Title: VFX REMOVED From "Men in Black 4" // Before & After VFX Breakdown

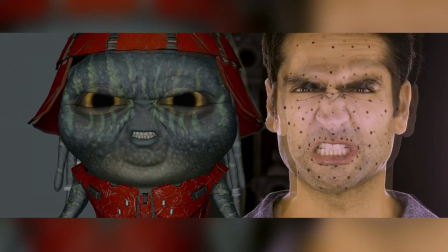Kumail was on set but off camera for his interactions with the cast, his performance captured by a head-mounted camera rig.
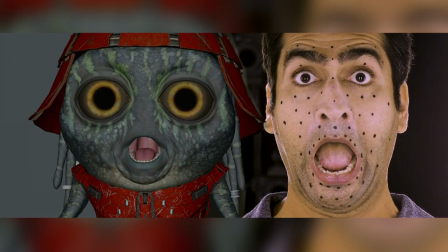This footage was used as a reference for Pawnee's facial expressions.
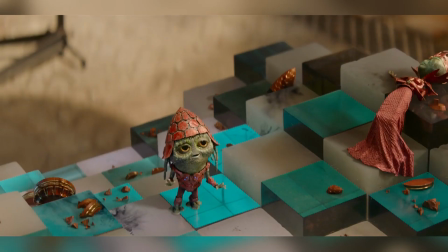True to scale 3D models of Pawnee were 3D printed to be used on set for framing, lighting reference, and eye lines.
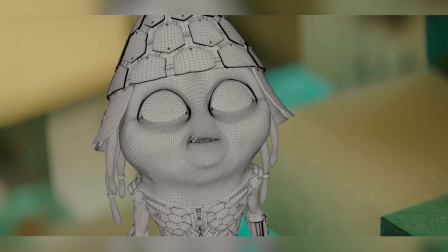The most complicated part was balancing Pawnee's physical attributions and movements with his personality and Kumail's performance.
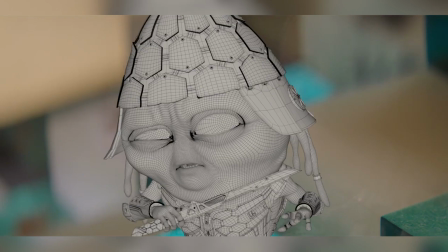He had to be cute but gross, serious and comical, inoffensive and yet dangerous, and intelligent but silly.
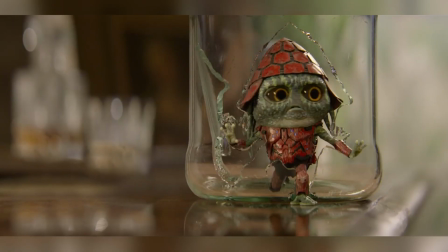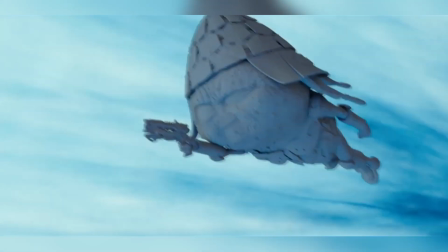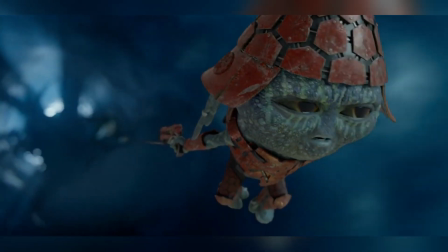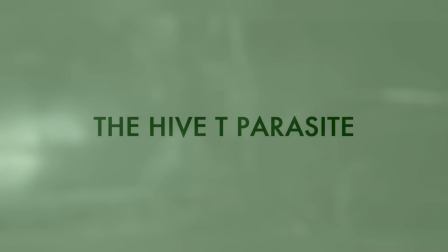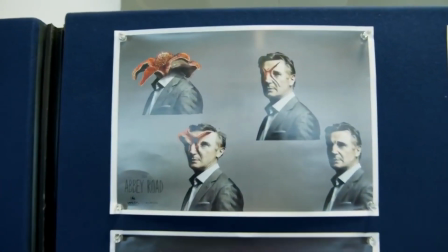The idea behind the Hive is that it's a creature that has taken on different attributes from all the alien species it has absorbed throughout the universe.
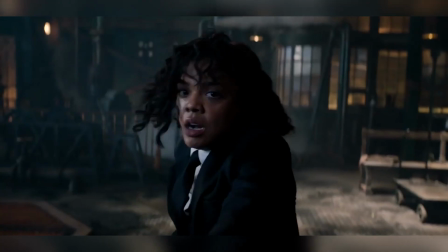Its main characteristics are tentacles, which, as it turns out, are one of the hardest things to animate.
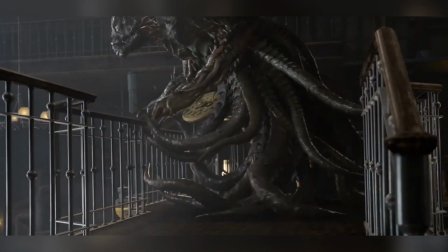The complexity of the animation depends on the function of each tentacle. The Hive basically had 3 types of tentacles.
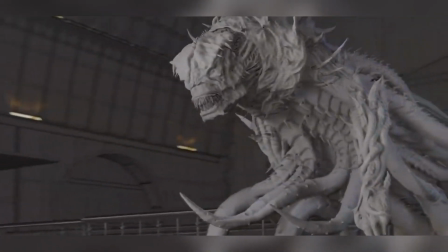Support tentacles. These held the Hive's body up and allowed it to move, and these were animated by using snakes as a reference.
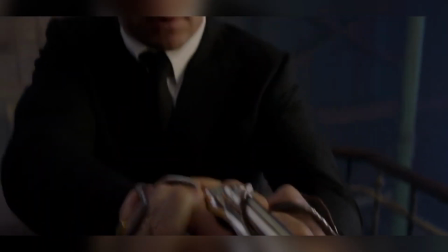The second type of tentacle was defensive. These were more like horns or spikes with very little movement, and the third type were dexterous tentacles.
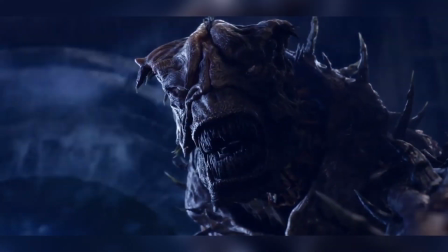Octopus tentacles were used as a reference for these, and they were the hardest to animate, mainly because of the number of movements they were capable of executing.
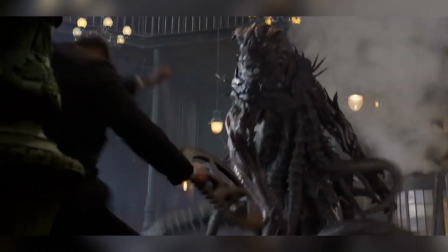One of the hardest things to balance was the moment when Liam Neeson transforms into the Hive.
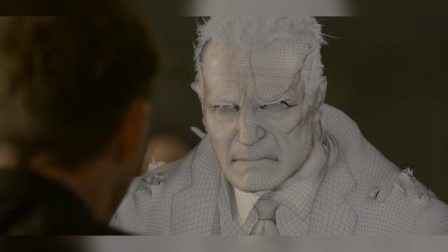This transformation had to look gruesome and realistic, but Men in Black isn't a horror film, so no blood or gore could be used.
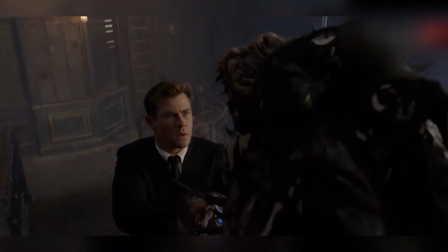The effects team and animation team had to work closely together to achieve a transformation that was
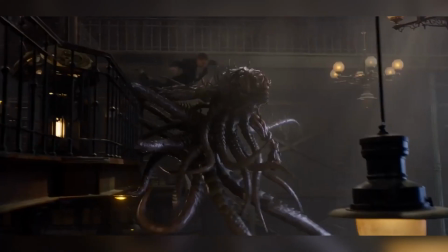mildly grotesque without stepping over the line where it could have become comically gruesome.
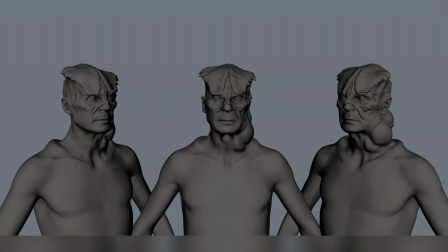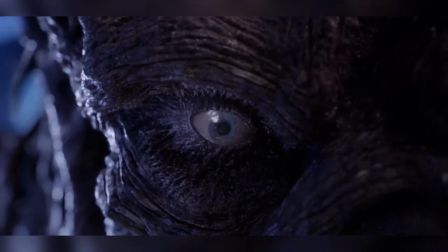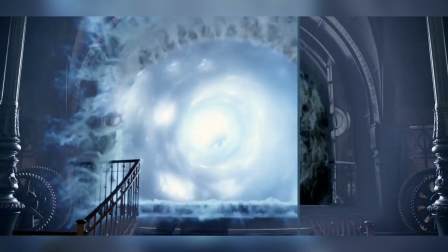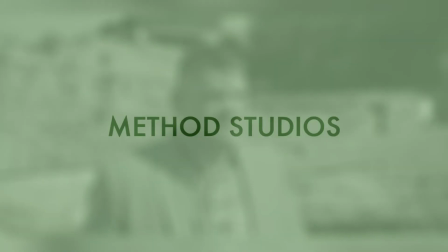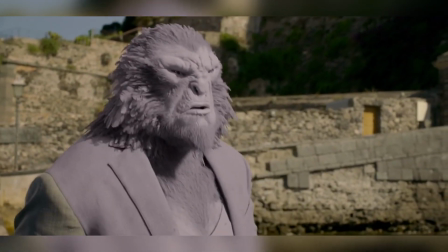Method Studios assembled 3 separate teams for their work on the film.
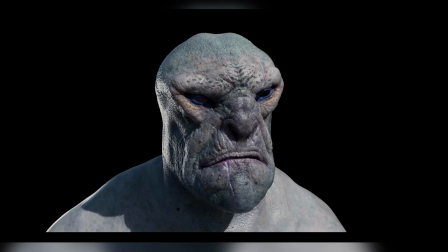The first team created, built and animated the blue-feathered thug called Luca.
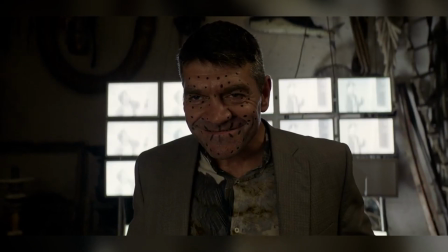They had to extract and match the actor's facial performance, adding the expressions and emotions of his facial performance onto the CG alien's face.
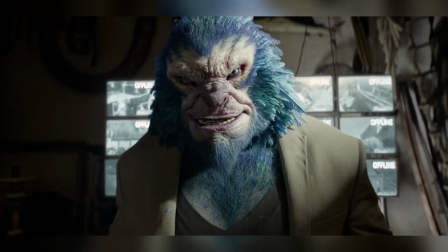They also had to remap the actor's clothing onto a larger CG body.
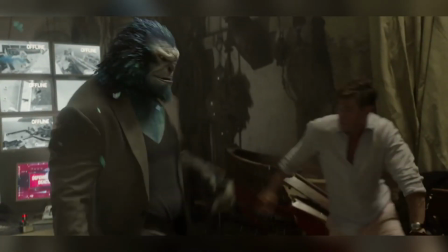For this, they did a 2D projection, only doing a full CG replacement for his clothing when absolutely necessary.
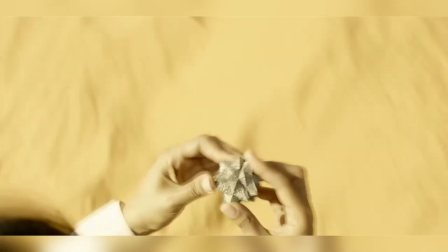They were also responsible for the creation of the black hole gun and the massive CG canyon caused by firing it.
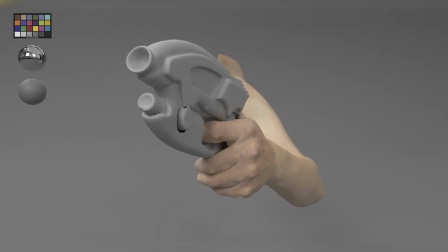For this shot, they also had to add a CG arm to Agent M, because in principal photography,
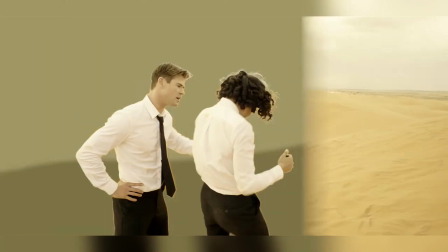they were unaware of how big the CG weapon would be, so her arm had to be moved to accommodate the weapon.
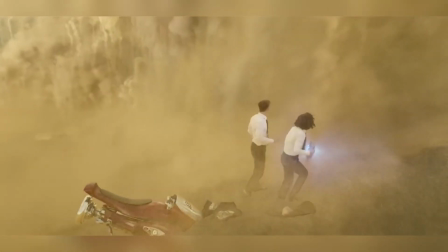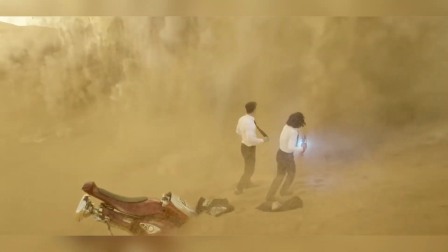This wasn't the only CG arm they had to create. Reese's third arm was also part of their work.
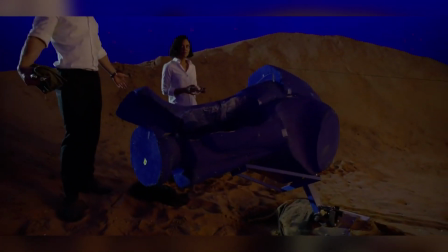The second team mainly focused on CG character work, creating all the aliens riding the Hyperloop transport system, as well as the system itself.
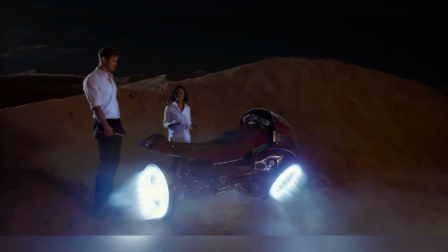They also worked on the beard-like alien creature Bassam. They also got to recreate Frank, Men in Black's trademark talking pug.
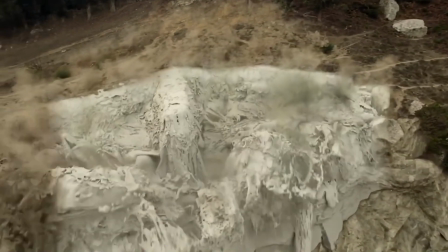Did you enjoy this video? Give us a thumbs up if you did, and if you enjoyed the music in this video, you can find the links in the video description.
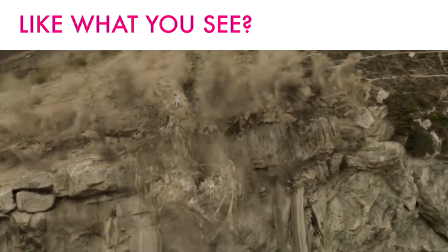And as always, please be sure to let us know in the comment section which movie VFX you'd like to see behind next.